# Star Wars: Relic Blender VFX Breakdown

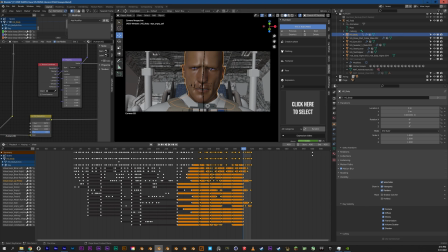And that gave me a little bit more fidelity, I felt,
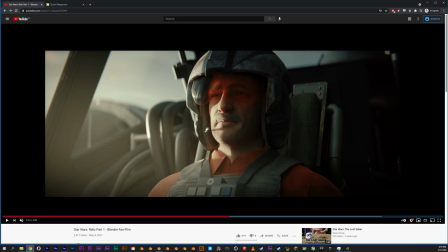on things like the bump on the skin and the texturing of the actual skin.
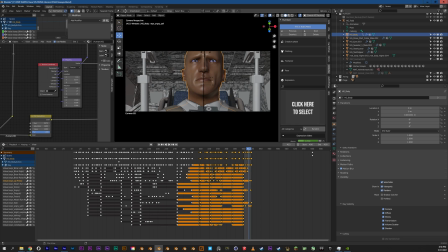So that was the first thing. The second thing is Human Gen comes with a library of shape keys, static shape keys that you can animate. So these are all the shape keys here for the actual face.
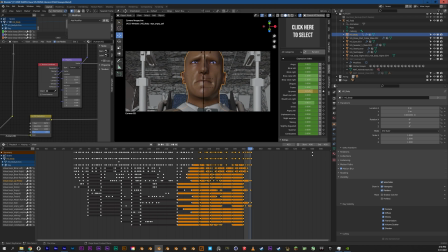And as you can see, they move around depending on what i wanted um what i wanted his uh facial animation to be and uh that took that took a lot of work that took a lot of work to get that to a point where i felt like it wasn't uh it wasn't stupid
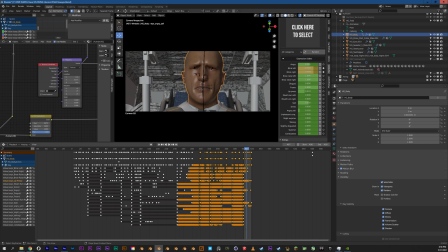because there was sometimes uh especially on my first test renders where he he looked absolutely horrifying things would move uh it's weird the human face doesn't move smoothly it moves intentionally it's kind of a weird distinction to make but the difference between
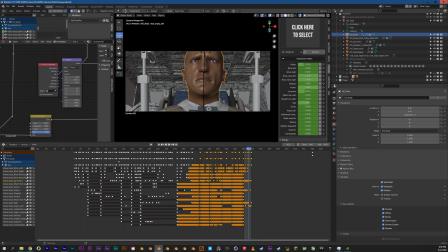frowning and smiling is obviously the shape of the mouth and the eyes and what the muscles are doing but when the muscles go from a smile to a frown or from a frown to a smile they don't always ease into that in a smooth way there are the muscles can twitch the muscles can move quickly
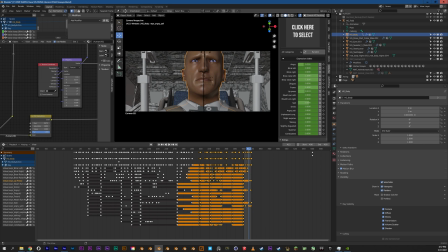to get to like a baseline and then move more slowly when the muscles have to pull a little bit harder.
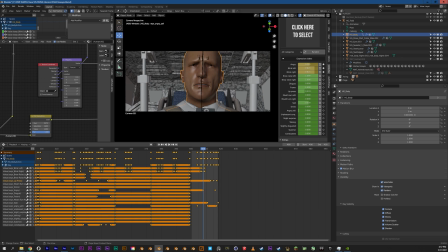So there was a lot of tweaking in here just to make sure that these animations looked like they were actually doing something semi-realistically. And we'll, you know, there was a guy on Reddit who did say that the pilot looks stoned and that maybe putting some effort into facial animations would fix that. I hope he sees this
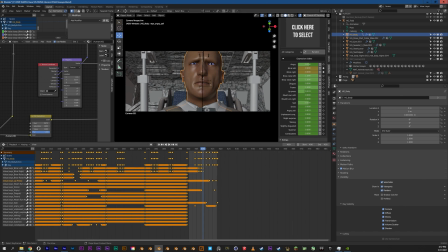because this took this took forever um but yeah you know there's always more you can do and i am limited by what the what the plugin is actually available or what's available within the actual plugin itself but i think for the most part it worked out really well
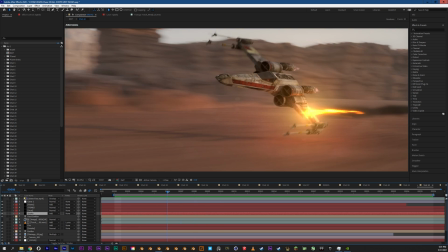so i want to jump into another shot here this is uh shot 42 after the x-wing has been hit and there's uh there's some
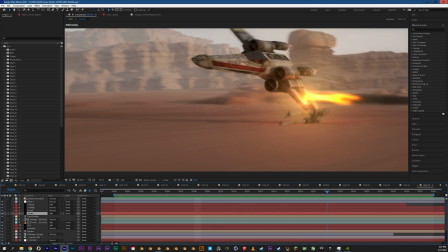tips and tricks in this shot that I think really made it successful in what I wanted to do that I thought I'd go over here.
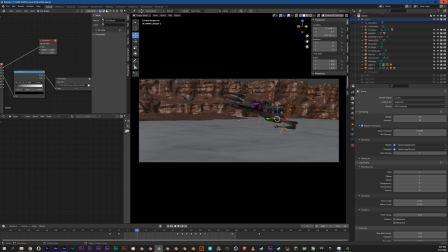So as with everything, it starts in Blender, starts with the animation.
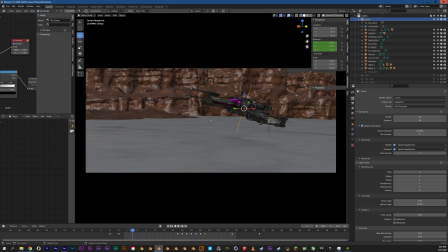The X-Wing itself, on the empty that actually controls the X-Wing, as with everything, has a noise modifier affecting its rotation information.
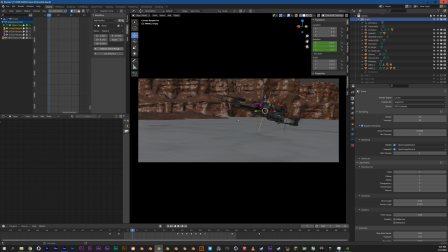And on the Y, you can see that that scale is brought down and the strength is brought up a little bit to kind of give it a kind of give it a jittery look like like the pilot is really struggling to get control there the second thing is that there is a point light that is attached to the wing parented to the
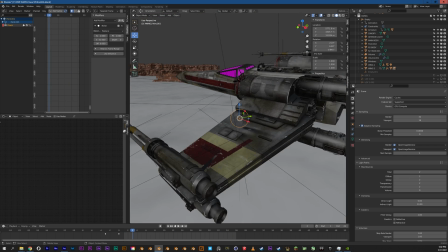wing and what that what that point light is doing is flickering in intensity
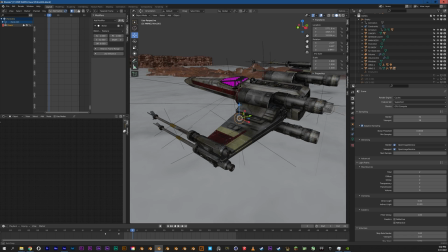again using a noise modifier to simulate the fire burning
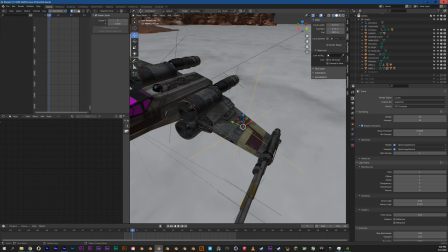The other thing I did was I added an empty that is the location of the damage so that
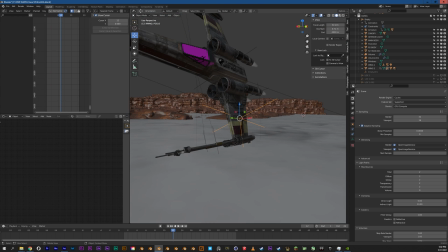what I can do is I can select that empty and head on over to export and export an After Effects readable file. So what that does is that brings the camera and whatever empties I have selected in the scene into After Effects.
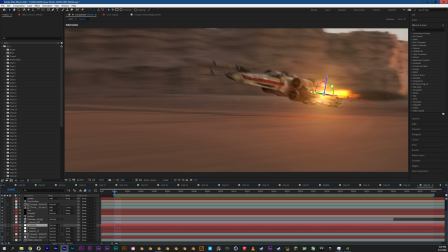So if you jump into After Effects, what you can do is you can go to File,
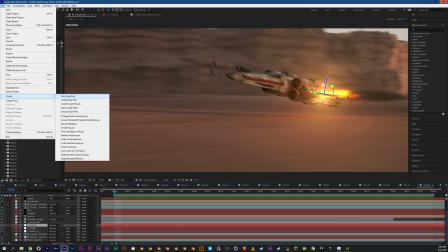Scripts, Run Script File, and then you find that exported file from Blender.
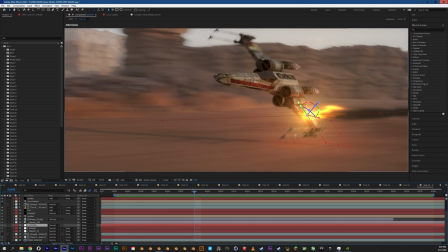And you bring that into After Effects, and that brings in that positional information.